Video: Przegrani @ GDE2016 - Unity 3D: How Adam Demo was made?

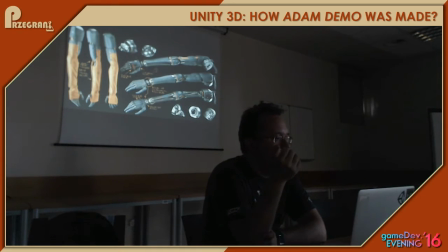745s
And we spent a lot of time actually figuring out how all these joints would move, because we wanted him to look human, and we didn't want the joints to restrict his movement.
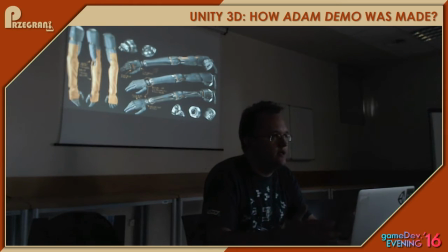761s
So like with these restrictions, it would be like he would look more robotic.
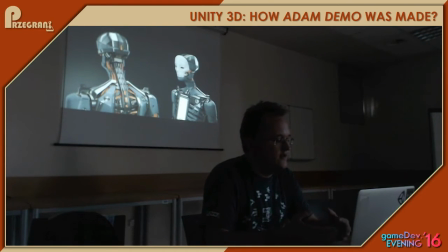768s
So this is even not the final model. You can see like how complex it is.
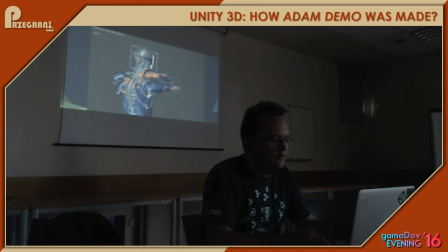775s
So yeah, this like a few shots of his rig. So we rigged an animated Adam in Max. So there are a lot of procedural movements. You can see.
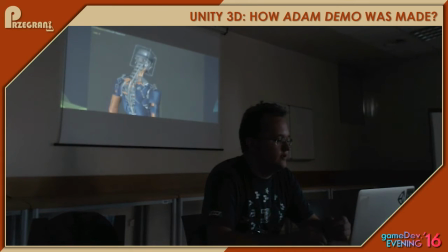795s
Well, I'm not really good in anatomy in English, especially, but yeah, like a lot of his movements the movements of his parts are driven like procedurally, and from time to time.
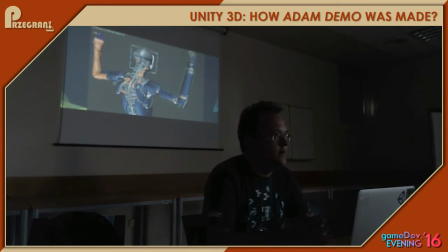815s
3D artists went back and forth from like it was really common when some scene at the end would affect the actual model of the main character.
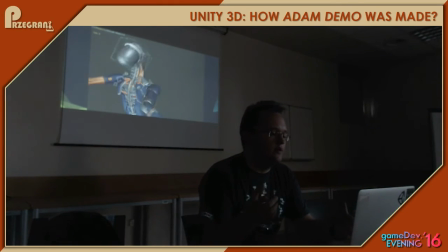834s
So 3D models had to go back and like add something to it. So it would be automatically added into the like earlier scenes.
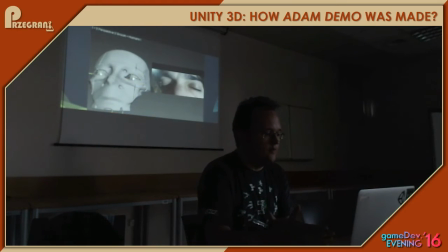845s
It was very easy because it's all real time. So another questions we are asked a lot is about eyes. So the eyes actually were animated by hand using the references we shot using this like
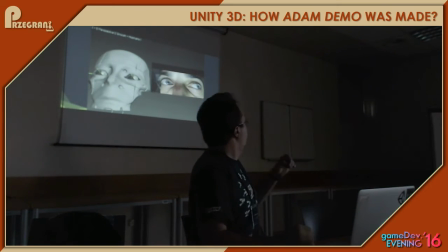863s
on-head camera. So you can see like the reference eyes and the animated eyes, and these eyes really added a lot of effect to the character. The character looks extremely alive.
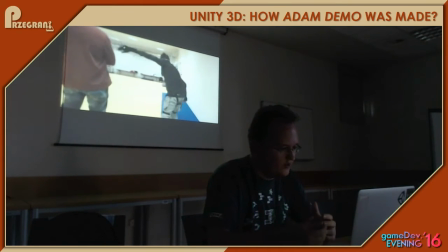878s
So and we used this low-cost motion capture system called Neuron
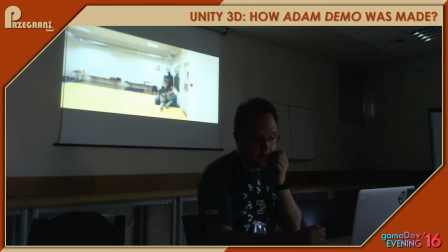889s
so we used it from the beginning, and with the actor we managed to record a lot of animations,
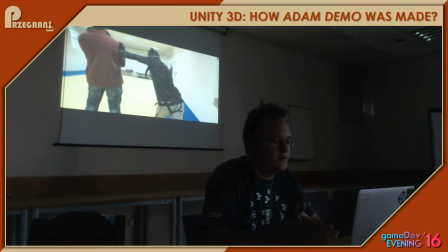895s
and the quality was surprisingly good, because most of them we actually used at the end.
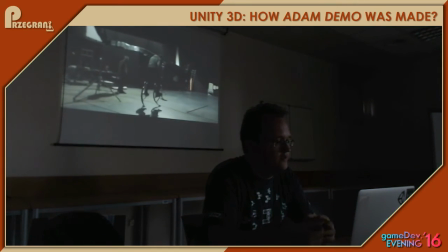902s
But to actually capture more advanced animations, we used a Viking setup. So here you can see the stuntman performing, working on the,
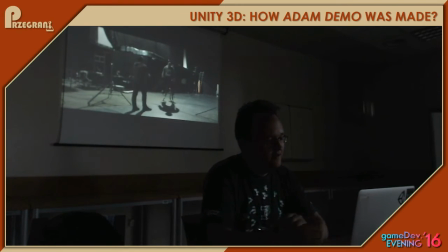918s
whatever the things are called in English, I forgot once again. Whatever, just, yeah. But you can see there's like walking sticks.
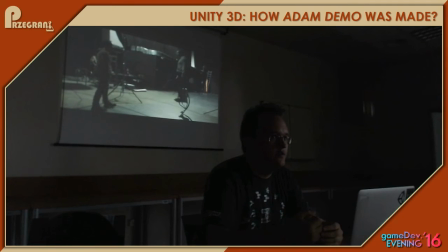930s
So our two characters, I would say they're robots of the first generation or something. They walk on these walking sticks, and we didn't know from the start what they were supposed to do.
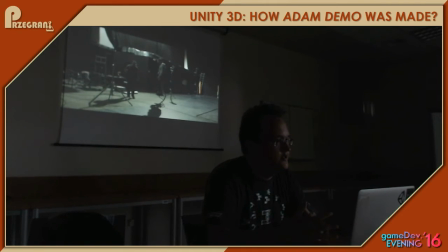947s
So in the first iterations, it was just they were just a scaled model of Adam, so just a bit had a like they were just higher than Adam, but used the same animations.
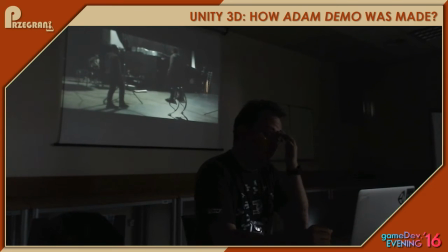963s
So after that, we found this stuntman who had experience using this, and we shot all the animations. But we, unlike all the other animations, which were like motion captured animations,
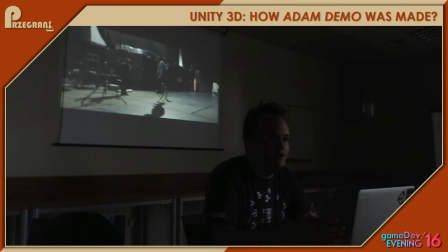977s
which were more in traditional CG style, we used more a game development approach.